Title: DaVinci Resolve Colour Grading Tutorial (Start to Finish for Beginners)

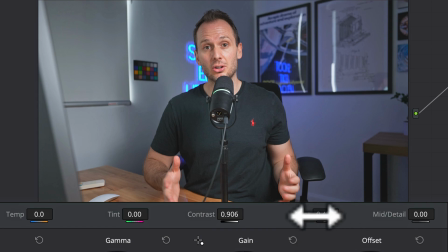And the next setting that is directly related to contrast is pivot, which essentially has to do with which parts of your image will get these contrast adjustments added.
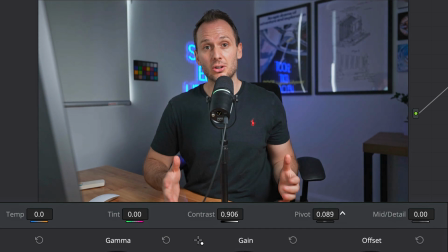Will it be the highlights, the shadows, or somewhere in between? So if you have a play with that, you'll see your image get less contrasty and more contrasty.
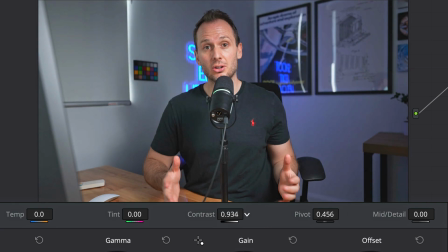I like to play with both of these settings simultaneously until I get the exact contrast level that looks good.
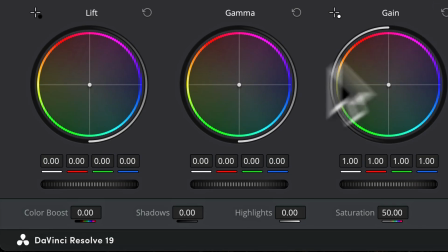And right now it's looking around there. Okay, the next exposure setting is down here in shadows and highlights.
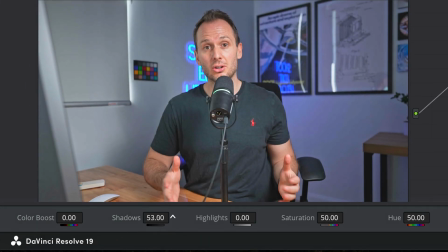So again, with all of your shots, test these out. See if your shot needs the shadows to be boosted.
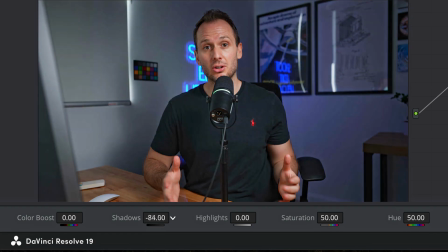Here, I've done an extreme boost all the way up. That's way too far. And all the way to the left is way too underexposed.
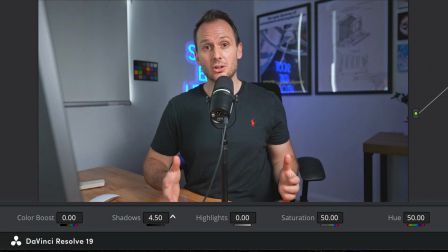But I'm thinking somewhere maybe around five will be good. And next with highlights, usually you need to bring highlights down because light sources, the sun, anything that is getting hit really hard by any kind of light is susceptible to overexposure where the highlights can completely blow out.
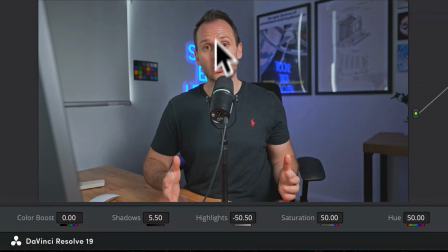So if you bring your highlights down, this will minimize any overexposure in your brightest areas.
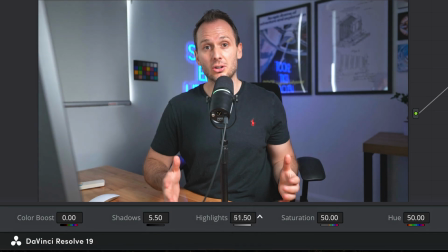If you take a look here around my face and the neon behind me, if I turn this right up, you'll notice that parts of both things turn to pure white.
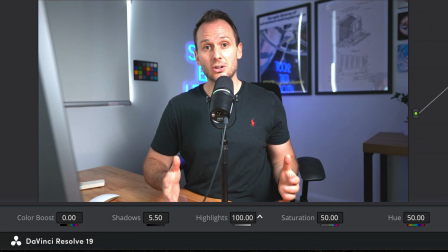This is a classic case of overblown highlights.
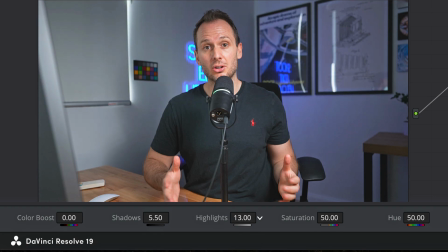So I like to drag mine right down until all the detail is recovered, which is somewhere around there.
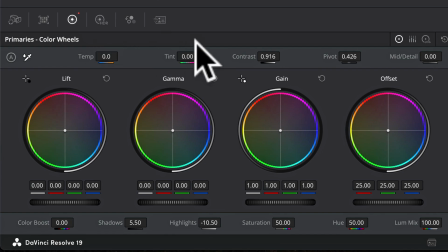Next, it's time to move on to color. And there are a few simple color settings here. Again, you'll want to do this by eye when setting all of these. And the first place I'd usually go would be Color Boost. If you've come from other editors or maybe even photo editors, this is essentially the same thing as vibrance. The difference between vibrance and saturation is saturation will turn up the intensity of the colors across the board without discriminating. So if you have something that's really colorful, like the neon behind me, it's going to become way, way too colorful because you're turning up the saturation equally on all colors. Whereas vibrance, or as Da Vinci calls it, color boost, this will turn up only the colors that aren't very saturated and leave the ones that already are.
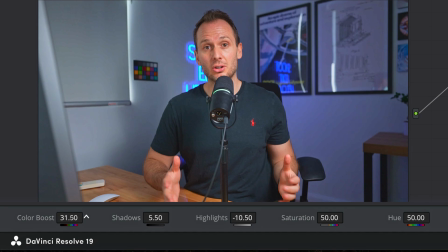So here I'm going to drag this slider to the right and my less colorful areas are becoming more colorful now without over-intensifying the already colorful areas like the neon. Whereas again, if you just turn saturation up like this, suddenly I become an Oompa Loompa in an igloo. So choose a level of color that you personally like. I like my videos being very colorful, obviously not overdone.
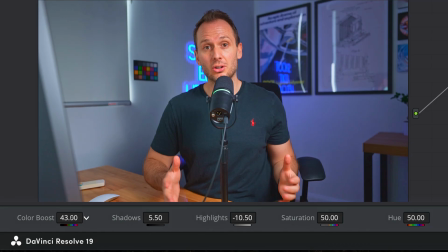I don't really want to be an Oompa Loompa, so I'll always dial it back just a little bit. However, this is also where color temperature comes in because generally skin tones show up more on the warm side. So by simply dragging the temperature slider slightly to the left, like so, my skin tones are now looking much more normal,
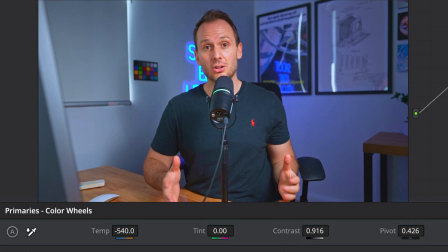while the background is just as colorful as it was before, which gives me more flexibility to turn the color boost up a little bit more, making all of my nice colors around my frame even more colorful without ruining my skin tones. Some other color sliders worth mentioning are tint. And with this one, I'd say, unless you have a room that is really green or pink, you should probably stay away from this one because you don't need it.
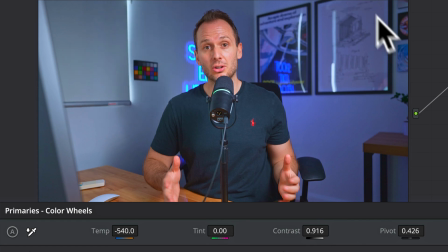Sometimes, for example, my lights in the room are either green or my camera is casting a slight magenta tone onto my video, which is where I'll just adjust it left and right a little bit. So here I brought it down to minus 14 on the green side and that has made my skin tones look just a little bit more natural. But in the vast majority of cases, you won't need to use the tint function. The next is hue and this one is really silly.
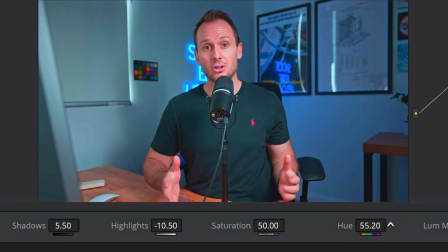I don't even know why they include it in DaVinci. And what that does is it changes the colors universally across your entire image. So if you wanna look like a Martian, then go ahead and turn that all the way up. If you don't though, then don't touch the hue. Finally, there's luminance mix and I wouldn't bother with this one because it doesn't really do a whole lot compared to the other sliders.
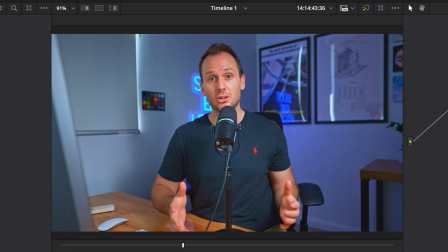Now for the exciting part. So this is what the color grade looks like. You saw me do it, but you've probably already forgotten what the before looks like.
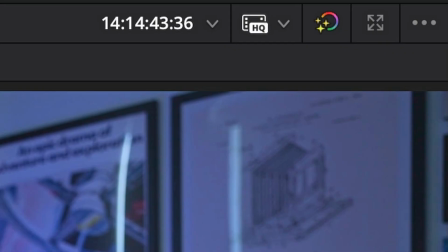Well, I'm gonna remind you of that.